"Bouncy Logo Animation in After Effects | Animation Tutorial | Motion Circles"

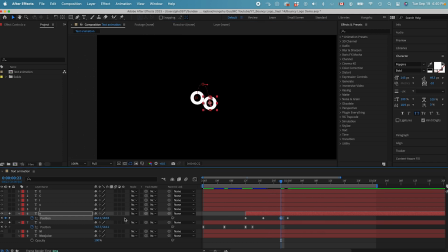And over here I also want to do a overshoot so I'll drag this one over a little bit to this position.
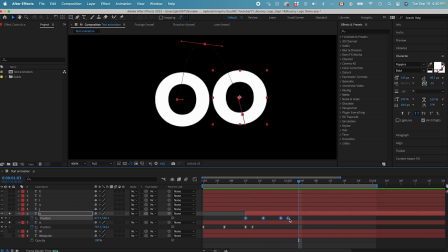I think this animation might be too slow. Let's see what it looks like. Select all the keyframes, right click, keyframe assistant, easy ease, And then let's go to the graph editor Hit this one, hit fit graph to view And then go to edit speed graph
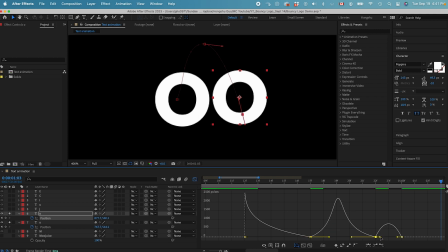Let's use a similar curve to what we have in the first animation
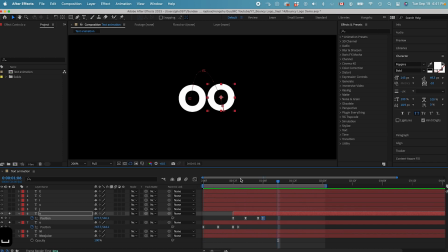I think it works So this O is triggered out the second O Jumps up like that And then I also want to do the same thing for
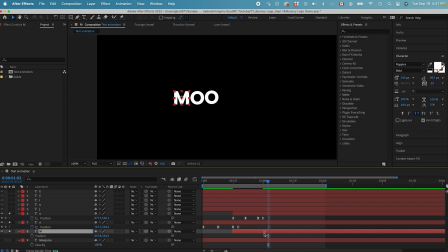the M Let's solo this layer as well Key on the keyboard I want to know the final position of the M just hit the stopwatch to know the final position to anchor the final position and then go back to the timeline drag this M over to overlap with this O here and
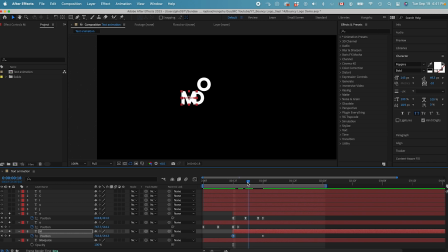then go to maybe around the center of the two keyframes drag it up a little bit and then drag these handles to make sure we have a
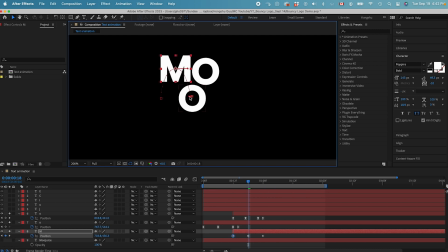smooth curve like this and then let's do a
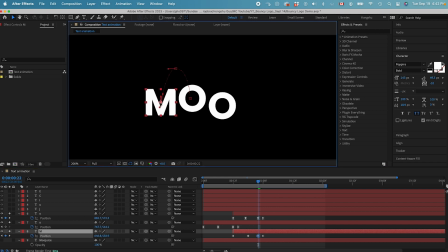overshoot over here just drag this one down so it goes over to the final position and then it will come back after it lands that's good select four keyframes go to right click keyframe assistant at the end of the menu easy ease and then
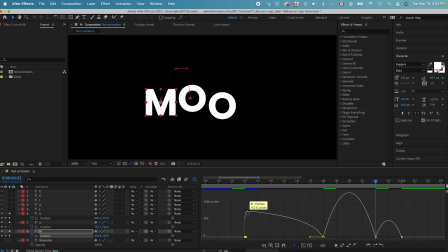let's go to this icon graph editor let's make sure we have a lot of energy coming in and then over here one is at the highest point it's going to lost all of the energy and then we're gonna do a little bounce at the end.
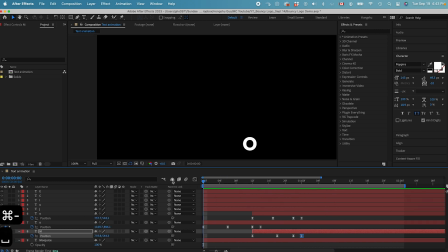Let's see the animation. That looks good, I just need to stagger these. Maybe the M can come in first and then the O coming after so that they're not coming at the same time. That looks good.
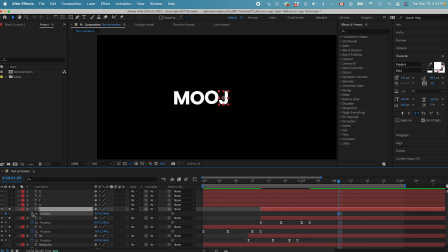For the J, let's move this layer back, hit P on the keyboard, make sure we know the final position here and then go over to the front.
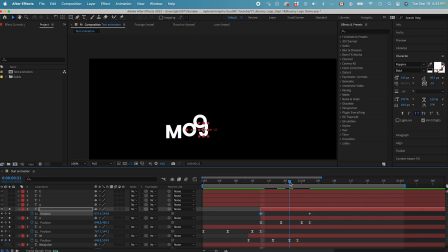We We want the J to also come in from the first position of the O and then go in the middle here between the two keyframes. I want to drag this keyframe out and then make sure we have a smooth curve.
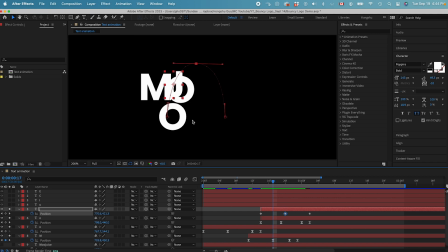And this time I just want the curve to be higher so that it's not overlapping with the O too much.
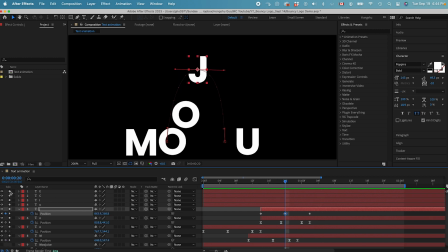So if I have the J like this, let me see what our other letter is going to look like.
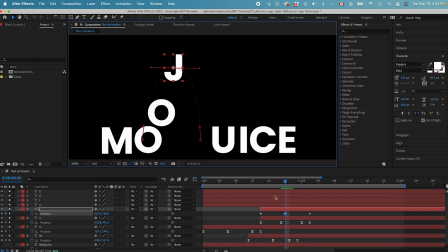So I want to arrange the path of the motion So that they're not overlapping too much So now I just want to maybe turn them all at once And then
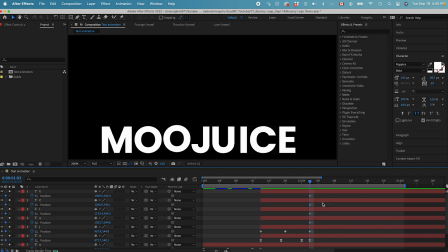hit P on the keyboard Make sure I anchor the position property for all the letters And then from the start I want them
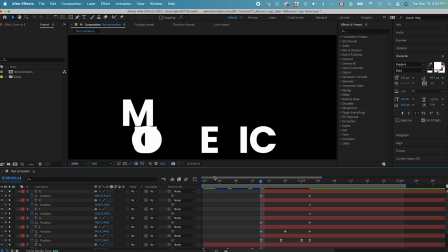all to come in from the same position Which is over here Overlapping with the first O And then let's see how we can arrange the path for the other letters
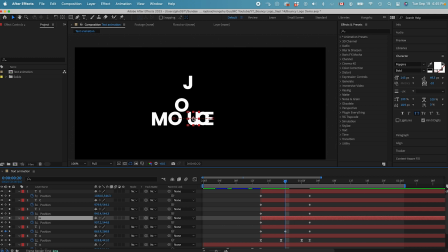So go into the middle of all those two keyframes for the U If I drag it up like this This is going to be the pass property of the U And then if we have the I here I can do the I even higher And then the C here
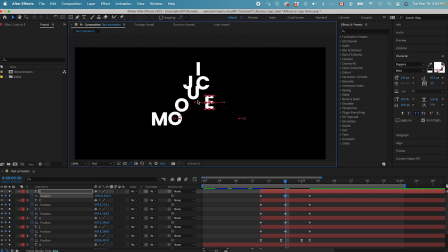Like this And then the E here So the E I think can go maybe two bounces I don't want them to all fall at the same time with one motion So some of the letters I want to have some interaction between the two letters
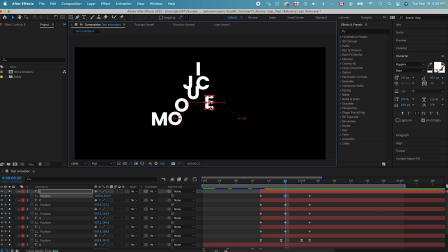So I'm thinking how I can maybe manipulate the paths So they interact with each other So I think the I can bounce on the J So it's going to be, let's go to the I The I can be bouncing maybe over here
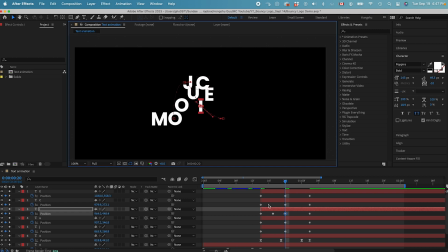So come down If the I want to bounce on the J over here at this point I think the J should already be settled in position So I need the J to come down very fast Like this If the J comes down pretty fast like that And
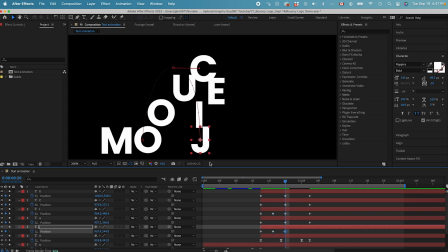then over this At this point here I want the I to Maybe bounce on the J a little bit And then over here in the center
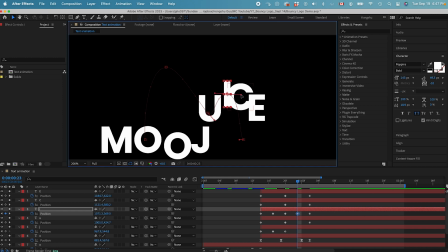The I would be bounced one more time After hitting the J to bounce up one more time and then settles in the
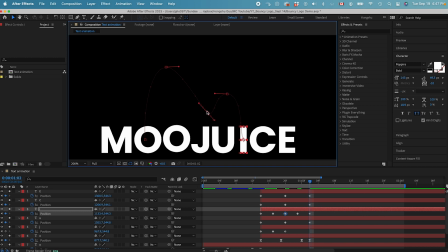final position so that would be the curve for the eye if I want to drag this curve here I need to hold down option on the keyboard and then drag the handle to break the handle so we have a sharper angle for this bounce here and for the end I also want the eye to overshoot
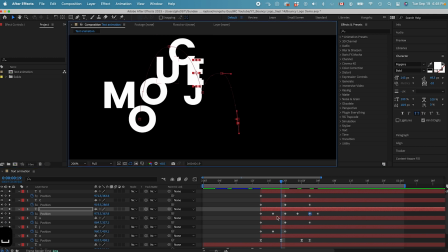so I need to drag the eye over a little bit so in this case I I think the J should be coming down,
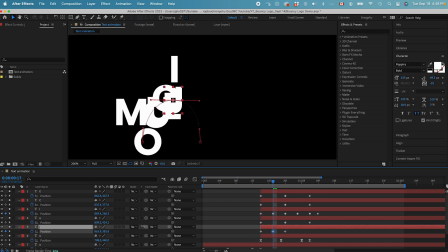so lowered it down a little bit so it doesn't go that far and that high.
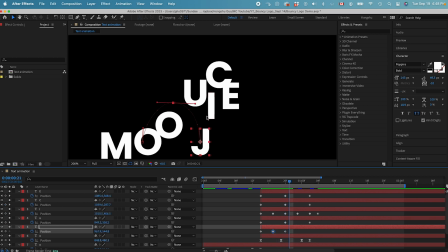And then we have the J like this coming down and then the I is gonna bounce on the J.
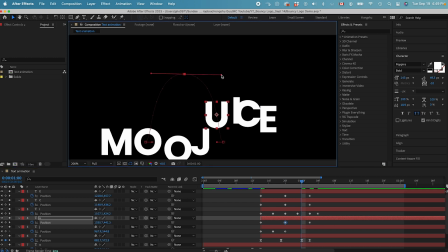And then the U is gonna be just going a bit higher. Bounce one more time, just bounce one time.
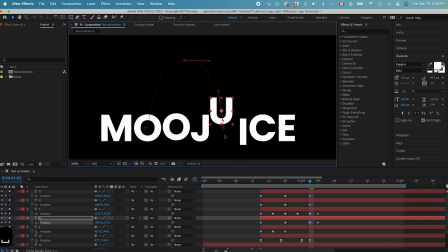and at the final position I'll have it overshoot like all the other letters
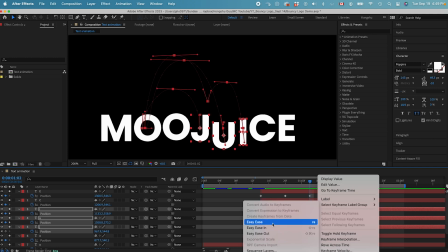have it overshoot I select all the keyframes, right click, keyframe assistant, easy ease and then let's select all the keyframes on the eye
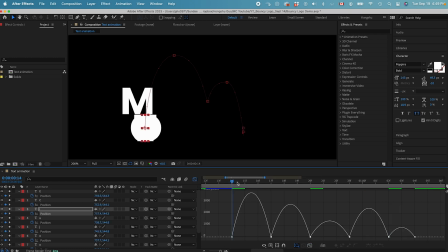this is going to be the speed graph and then we need to make sure it comes in with some energy and then this is the first high point I need it to lose all the energy
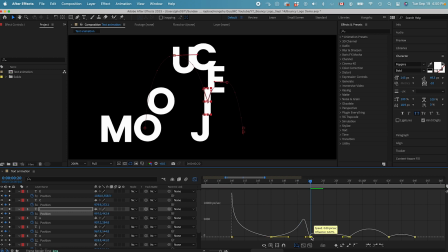And over here there's a bounce Like this That gains some energy
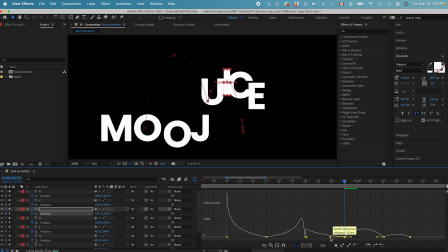And over here at this point It's the second highest point I need it to go flatter
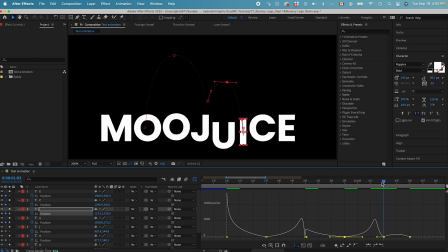So it's going to go flat Which means losing energy And then over here This is just going to be the last bounce Which is the overshoot For the eye So that's going to be what the curve looks like And then let's adjust the curve of the U, select the keyframe, go to the graph editor.
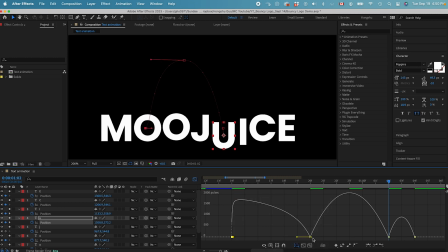For the U, we're going to do the same thing, coming in with some speed and energy,
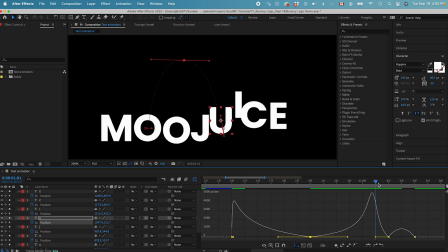and then goes flat when it travels to the top, and then it's going to drop down.
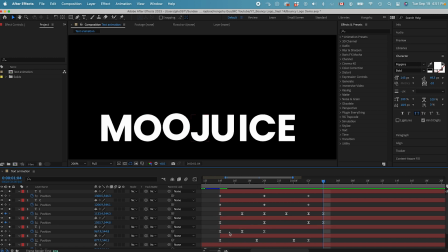Over here, it's going to be one bounce. That's good. And then we're going to do the J. Let's do the J. Let's go to the graph editor.
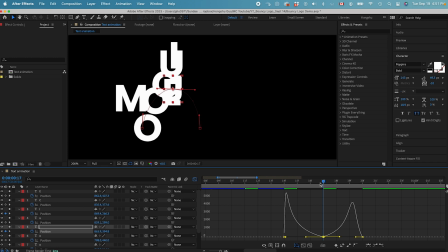a little bit of energy, some flats in the middle because it's losing energy
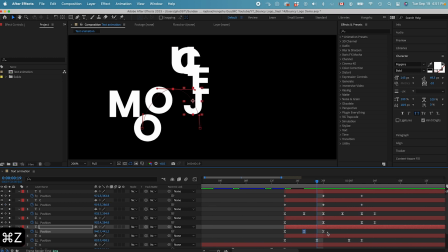and then we forgot to do the bounce of the J let me just copy the last position keyframe, command C, and then paste it in here and then drop it down a little let's go to the graph editor
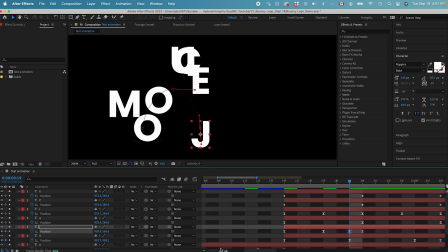okay, let's just drag this handle a little bit so that it doesn't have too much energy And let's see what the animation looks like now
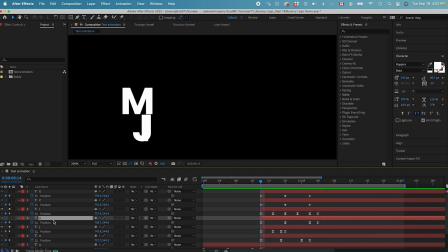That's good However, for the eye, I want it to spin a little bit as well So let's do some rotation Shift-R, pull out the rotation The final rotation is going to be 0 degrees And then over here,
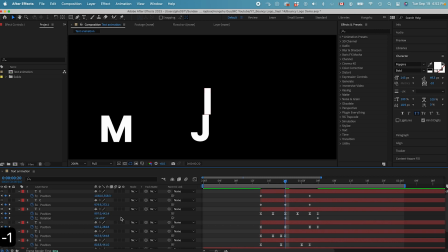it has to be 0 degrees Maybe like negative 1, 1 round And then over here,
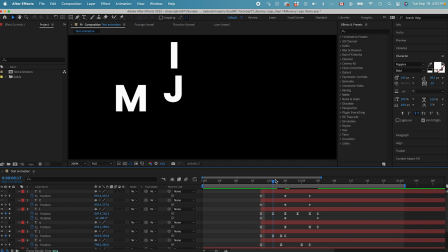let's do negative 2 2 rounds So it just spins and then hits and then spins and then
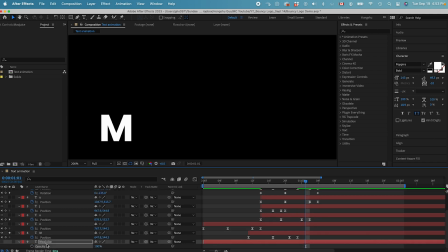Yeah, something like that. I think that works Turn off the solo button so that we have all the letters visible So over here you
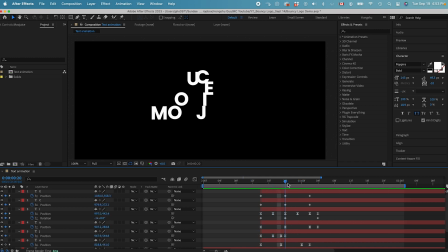can see there's a lot of overlapping which I don't like So I need to see to come up even maybe higher like this high